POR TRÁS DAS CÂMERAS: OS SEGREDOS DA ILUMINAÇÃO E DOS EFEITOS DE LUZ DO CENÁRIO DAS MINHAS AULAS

Bom, hoje eu estou aqui, somos dois fotógrafos, né, que somos acostumados a ficar por trás das câmeras, e é muito difícil ficar na frente das câmeras, né? Tá, eu e o Átila sempre incomodados aqui. Mas por isso mesmo que nós queremos, falando de estar por trás das câmeras, nós queremos hoje falar com o Átila, que é diretor de fotografia há 16 anos. Ele tem um trabalho incrível nessa área, ele ilumina super bem, e com ele hoje nós vamos descobrir como foi feita a iluminação para esse cenário, né, Átila? Eu vou deixar você explicar um pouquinho e a gente vai para a prática, já já. Olá pessoal, é um prazer estar nesse projeto junto com a Rosa, uma cineasta goiana que serve de exemplo como de pessoa e profissional para a gente da área. Vamos falar hoje sobre iluminação, mais especificamente sobre essa iluminação desse cenário em que nós produzimos ele aqui.
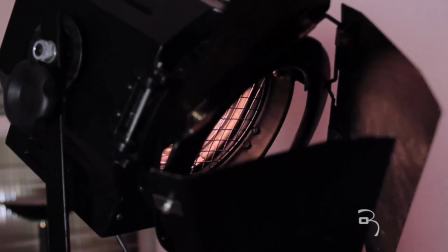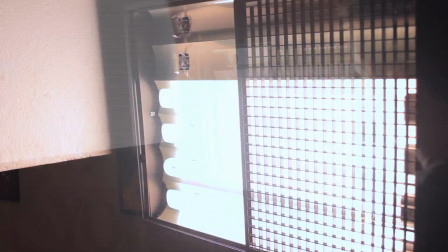Gente, eu já estou aqui de modelo e o Átila vai passar para vocês os detalhes do que está aqui por trás.
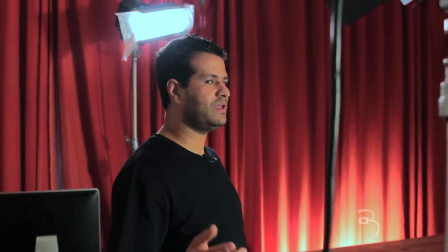[1:11]
Vamos lá, Átila. Vamos começar aqui pelo fundo,
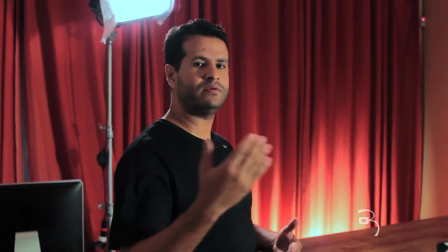[1:15]
por onde que a gente começou iluminando. Eu gosto sempre de começar iluminando do fundo para o primeiro plano,
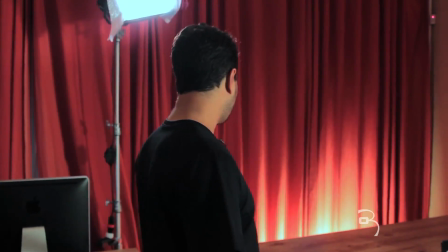[1:22]
para ter essas camadas de profundidade. Como vocês podem ver, aqui tem uma iluminação na cortina.
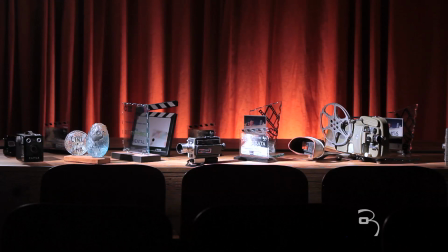[1:28]
Tentamos procurar colocar um degradê, uma PL, para dar
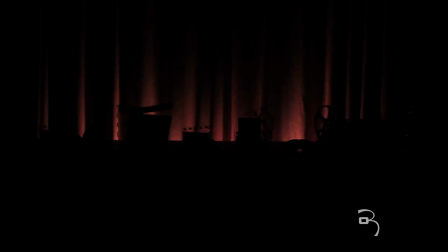[1:34]
esse degradê mesmo e essa profundidade da cortina. Aqui temos um Fresnel de 650.
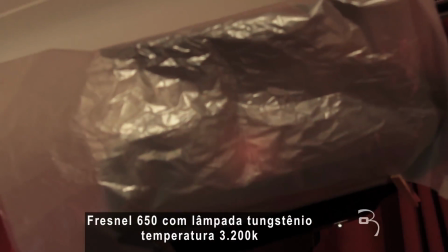[1:42]
Ele é uma lâmpada tungstênio e ela é uma temperatura de 3.200 Kelvins.
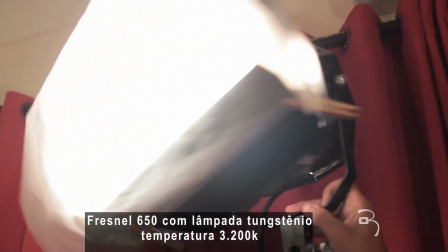[1:47]
Eu estou usando aqui um difusor que ele é um 3010 e ele está sendo servido para justamente dar um contraluz.
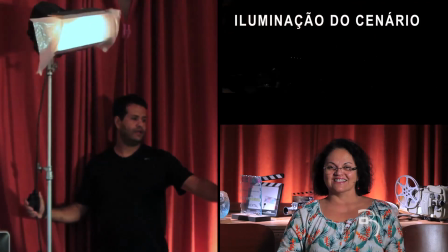[1:56]
Como vocês podem ver, está bem suave.
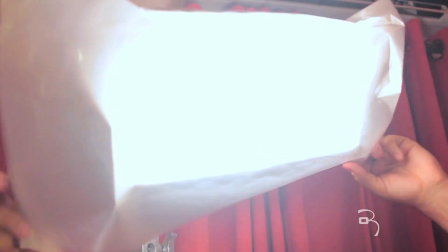[1:59]
Se caso eu mudar, tirar o difusor, vocês vão poder ver que vai ficar mais estourado.
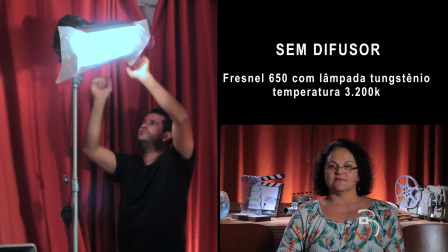[2:07]
A gente procurou trabalhar mais suave para não também não ficar tão agressivo na iluminação.
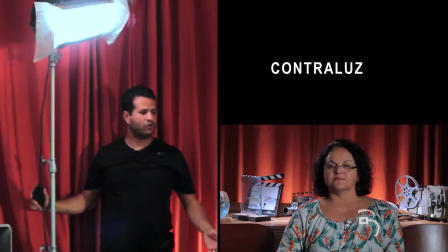[2:14]
E temos a opção de fazer com ou sem contraluz.
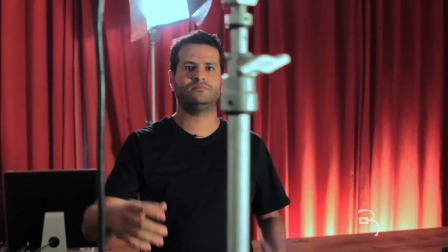[2:19]
Partindo para o segundo plano, nós procuramos trabalhar com um Fresnel de 1000 watts,
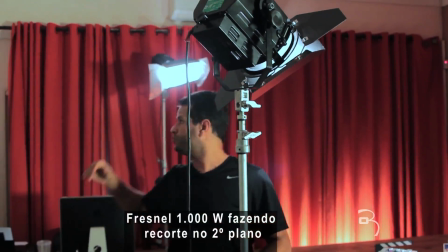[2:25]
que é uma lâmpada superior a 650,
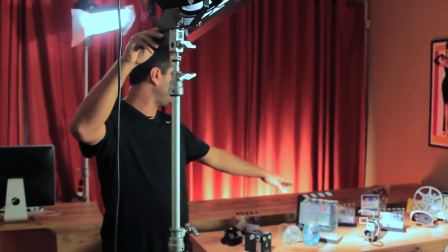[2:30]
em que tem o recorte aqui no segundo plano dos produtos, como vocês podem ver.
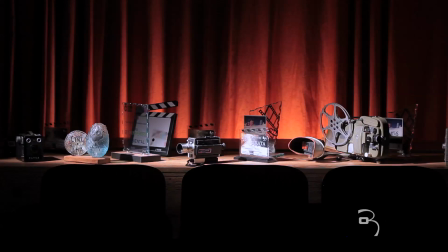[2:36]
Procuramos fazer só aqui nos produtos, de um jeito que fica um facho,
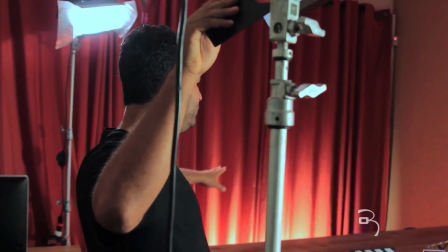[2:42]
evitando que a luz desse Fresnel vá no fundo, para que não vá influenciar no nosso fundo, que está bem legal.
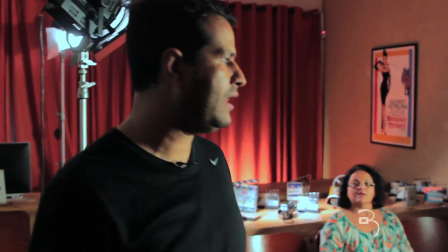[2:50]
E a nossa luz frontal, procuramos trabalhar com uma PL de 6 lâmpadas,
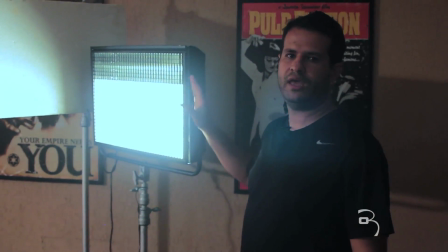[2:57]
mas a gente só ligou 4, porque foi o que a gente viu que era o suficiente para a gente.
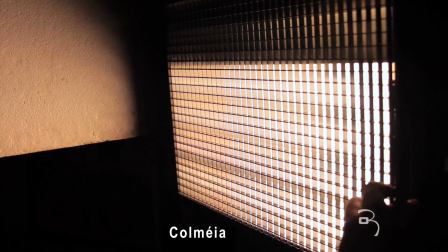[3:03]
A colmeia, ela ajuda a centralizar a luz da PL.
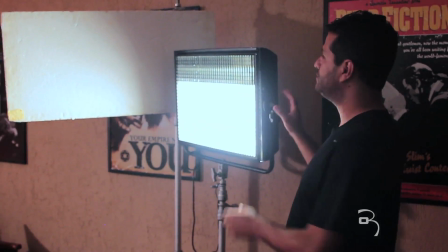[3:08]
Como vocês podem ver ali no próprio isopor, vocês já veem uma diferença, ó, de quando ela espalha
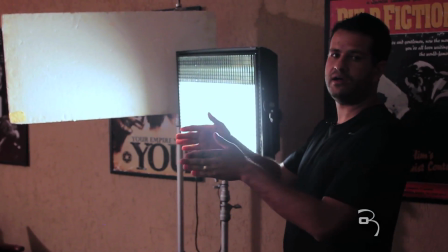[3:15]
e a luz fica mais centrada na pessoa, que é o momento.
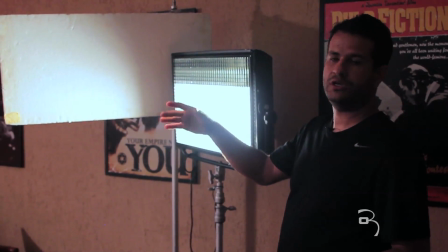[3:18]
Como nós estamos trabalhando com uma iluminação de recorte, estamos tentando evitar o máximo de expandir essa luz.
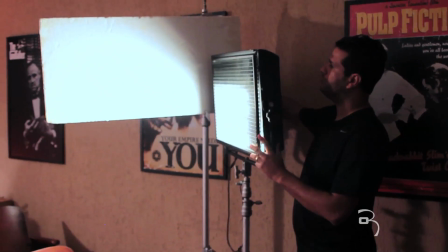[3:26]
Essa bandeira, esse isopor, como vocês podem ver,
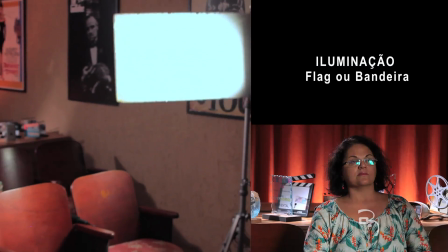[3:31]
de acordo com o que a gente mexe, altera lá no fundo. E a gente procurou chegar com uma altura.
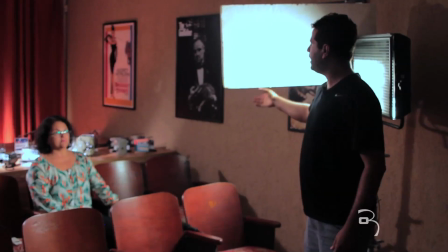[3:38]
Numa altura onde que não atrapalha, não tira a luz da rosa, mas tira do nosso principal objetivo, que é tirar a luz do fundo.
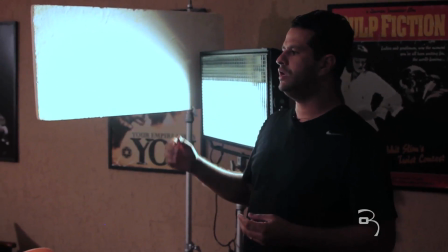[3:48]
Exatamente, pessoal, a luz desse cenário foi composta mais por essas quatro iluminações: a PL lá no fundo, de quatro lâmpadas,
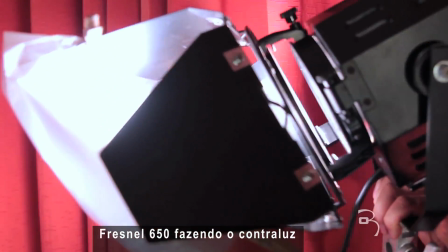[3:56]
o Fresnel de 650 fazendo o contraluz, cruzando o contraluz com essa luz frontal.
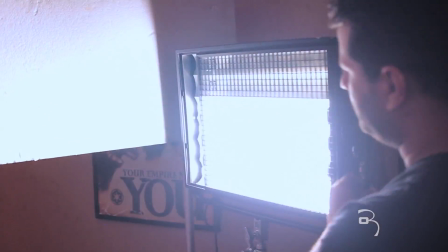[4:05]
A gente sempre procura trabalhar cruzado para o contra e a luz frontal não ficar do mesmo lado.